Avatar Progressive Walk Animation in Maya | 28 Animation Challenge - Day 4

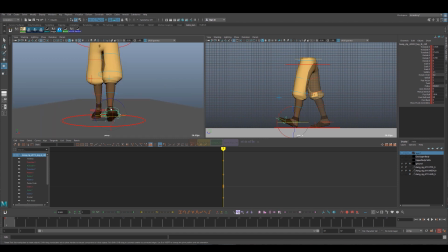4:05 The front view, I'll go and kick these feet out a little bit. But that's it.
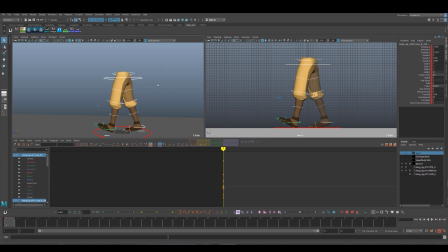4:23 Make sure you're setting a key on everything. Okay. And then what we're gonna do is mirror this. So we're gonna go from frame 1 to frame 13 because it's 12 frames a step.
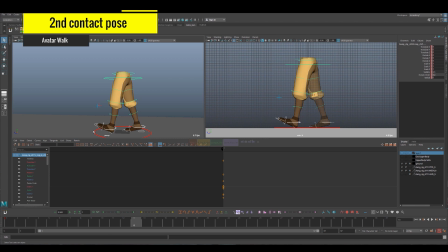4:44 And then we're gonna have the other foot come forward and this foot will be back. So we're gonna mirror this. And then
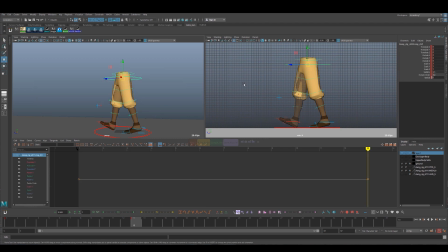4:57 just using Animbot, it just flips it for us, or you can pose it out manually if you don't have a mirror tool. Okay, and I'm gonna pull this walk forward. Okay, now I want this foot to line up kind of where that heel is,
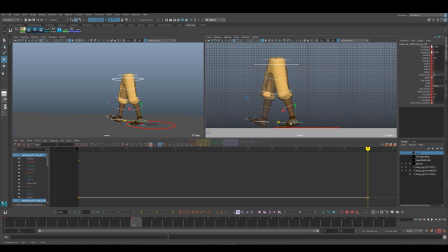5:19 because I want his speed going forward to be the same because he's going forward. Okay, that'd be forward a little bit more. Okay, so by hitting mirror, it automatically added the rotation,
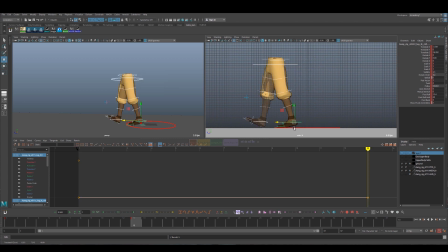5:35 put this foot forward, kept this one back, doing the same pose, exactly the same. I can go ahead and middle mouse drag copy from frame 1 to frame 25, right?
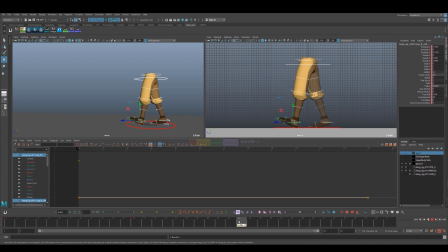5:49 1, 2, 3, 4, 5, 6, 7, 8, 9, 10, 11, 12, 25.
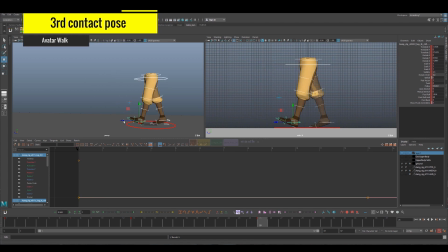5:56 12 frames a step, right? Because we start on frame. So always good to double check your math if you get confused on that.
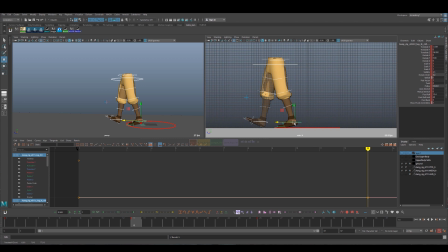6:04 Make sure your timing is correct. Because for a generic walk, we're all pretty much on march time at 12 frames a second, like Richard Williams talks about in the Survival Kit. Okay.
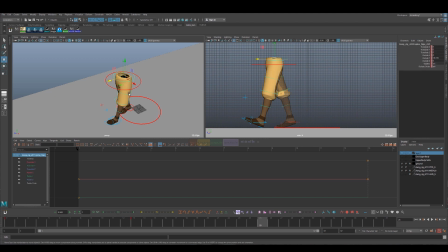6:26 And you gotta make sure I only copied the cog and the 2 foot controllers. So make sure you copy the hits as well.
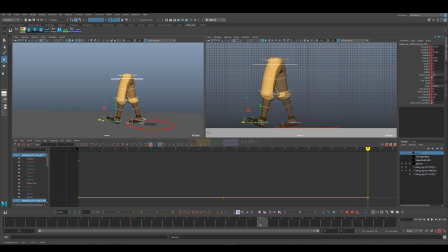6:42 But you're copying everything you should. Okay. Whoops. As I'm talking, I'm matching the wrong foot up. Should be this foot that I'm focused on.
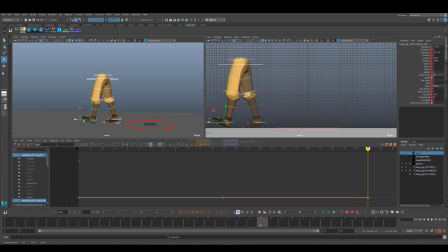Okay, and we're just going to put in one more step so that he actually walks a little bit.
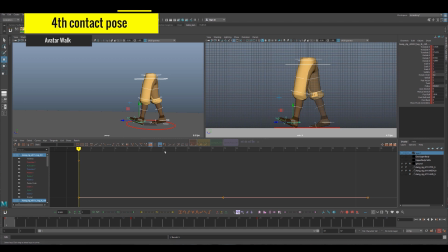7:08 If he doesn't take too many steps, if he only takes like 1 or 2 steps, it'll feel very, very short.
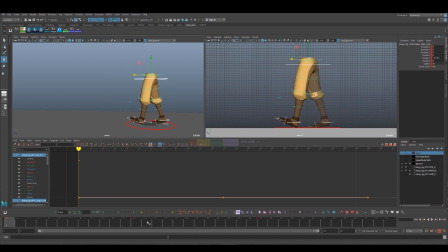7:16 It'll be hard to kind of see what's going on. So I'm going to copy now 13 to 37. So that's exactly 1, 2, 3, and then it will loop. So we got 4 steps essentially.
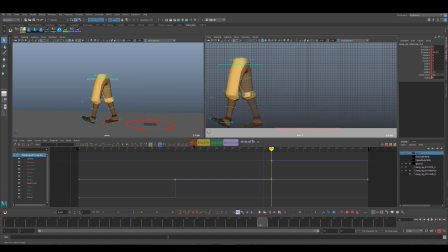7:34 And then we want this to go ahead as well. So we're over here.